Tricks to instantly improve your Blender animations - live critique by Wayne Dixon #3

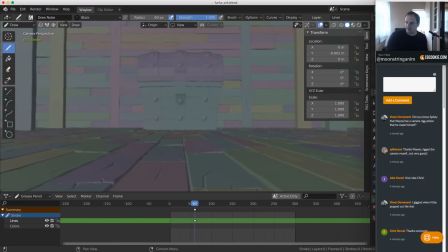mode. That is way too big. I'm going to draw in red. Is my red? Okay, red. Red is the color that I choose. And we're going to zoom it down.
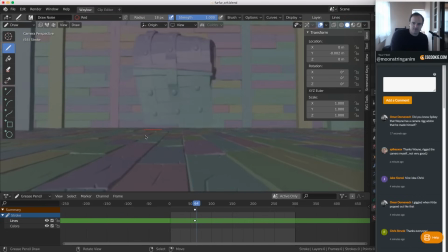So just looking at the bottom here, the spacing, pop, pop, pop. That's good spacing there. Nice slow out at the top, and then we're down again. So what you can do, what I would try and experiment with,
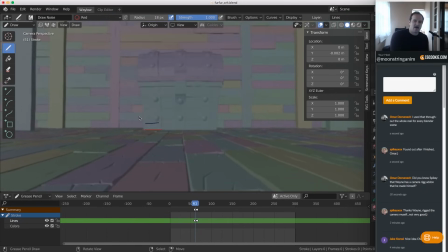is having less, bigger distance with less spacing. So just pop it further at the start. I would make sure that I'd save it and try this out just to give it, see if you can give it more like excitement popping out.
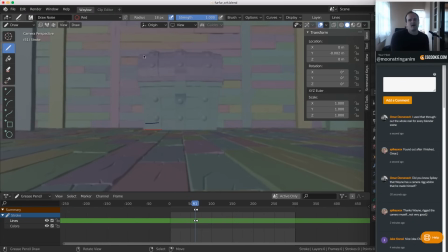And same with looking at the top spacing. I like that spacing. I like that you're not going straight up, you're twisting it to the side.
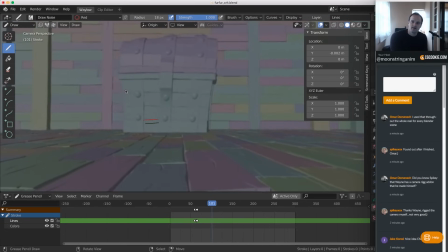Okay, here. Okay, here is an example of where we don't want to slow down our the top of our chest. So where am I? I'm at frame 99, right? Frame 99, looking at the top of the chest here. Then we go to here, and then we go here, right?
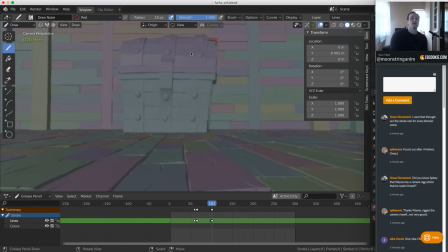So this means our spacing on our top is actually slowing down before we get airborne, right? So I would think about this as the whole character is stretching and jumping. So what I would do is probably get rid of frame 100 and go straight to frame
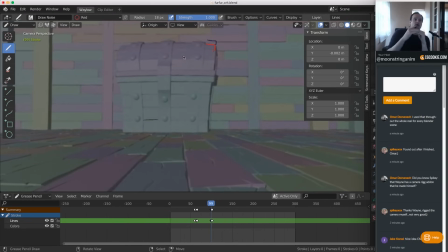101 so that we jump into the air straight away. This is where I was talking about you want to accelerate and then pop off the ground. You don't want to decelerate the top before you get off the ground. Otherwise you've lost that momentum, if that makes sense, because you've got to think about it like a character trying to do a jump like this.
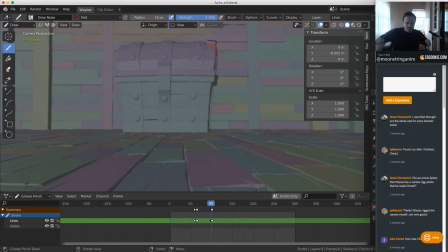So you don't go jump like that. You make it all part of the same movement. You didn't. I'll just try that again. Actually, maybe I'll go bigger. Oops. So we don't go up, pause, jump. We go all together.
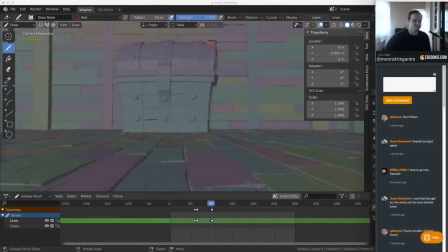There we go. That was worth making a big screen. What an idiot, Wayne. So yeah, look at the top of your spacing there. Let's have a look here. You might be doing the same thing in other spots. No, that one's better.
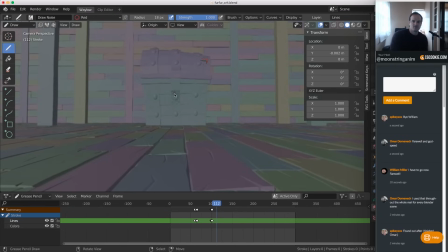This one here, so we're at frame 112 now. Just draw the center of our chest here. Do we have...
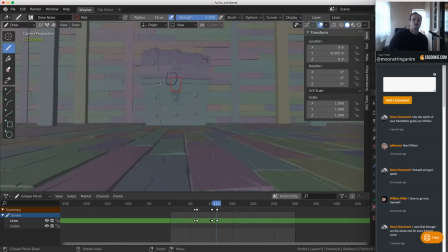We are jumping to the screen left with no kind of pre-warning. So here, either you've got too many frames from 110, like slowing into this position here.
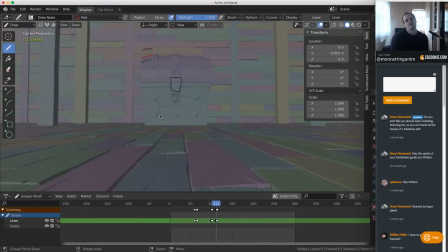Or, okay, I'm just thinking now. You see me thinking in real time.
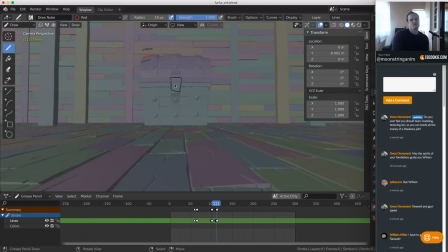Okay, I'll try and explain what was sticking out to me. It was the fact that he's just jumping there. But maybe that's okay. Okay, ignore that. I'm okay with that one.
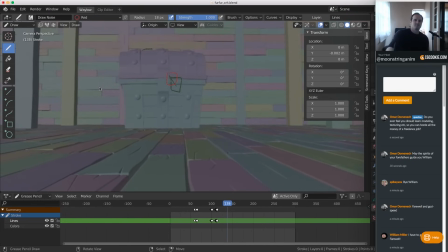This is a good one. This one here at 138. See that? You stretched and then you jumped. Perfect. Good job. That's some nice pop there. That bounce is great. Don't think I can't see that. I can see that.
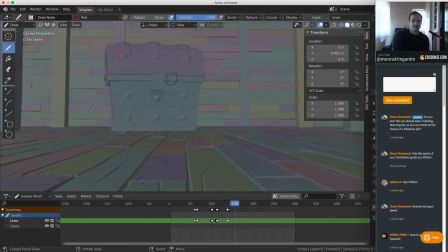Yeah, you know what? I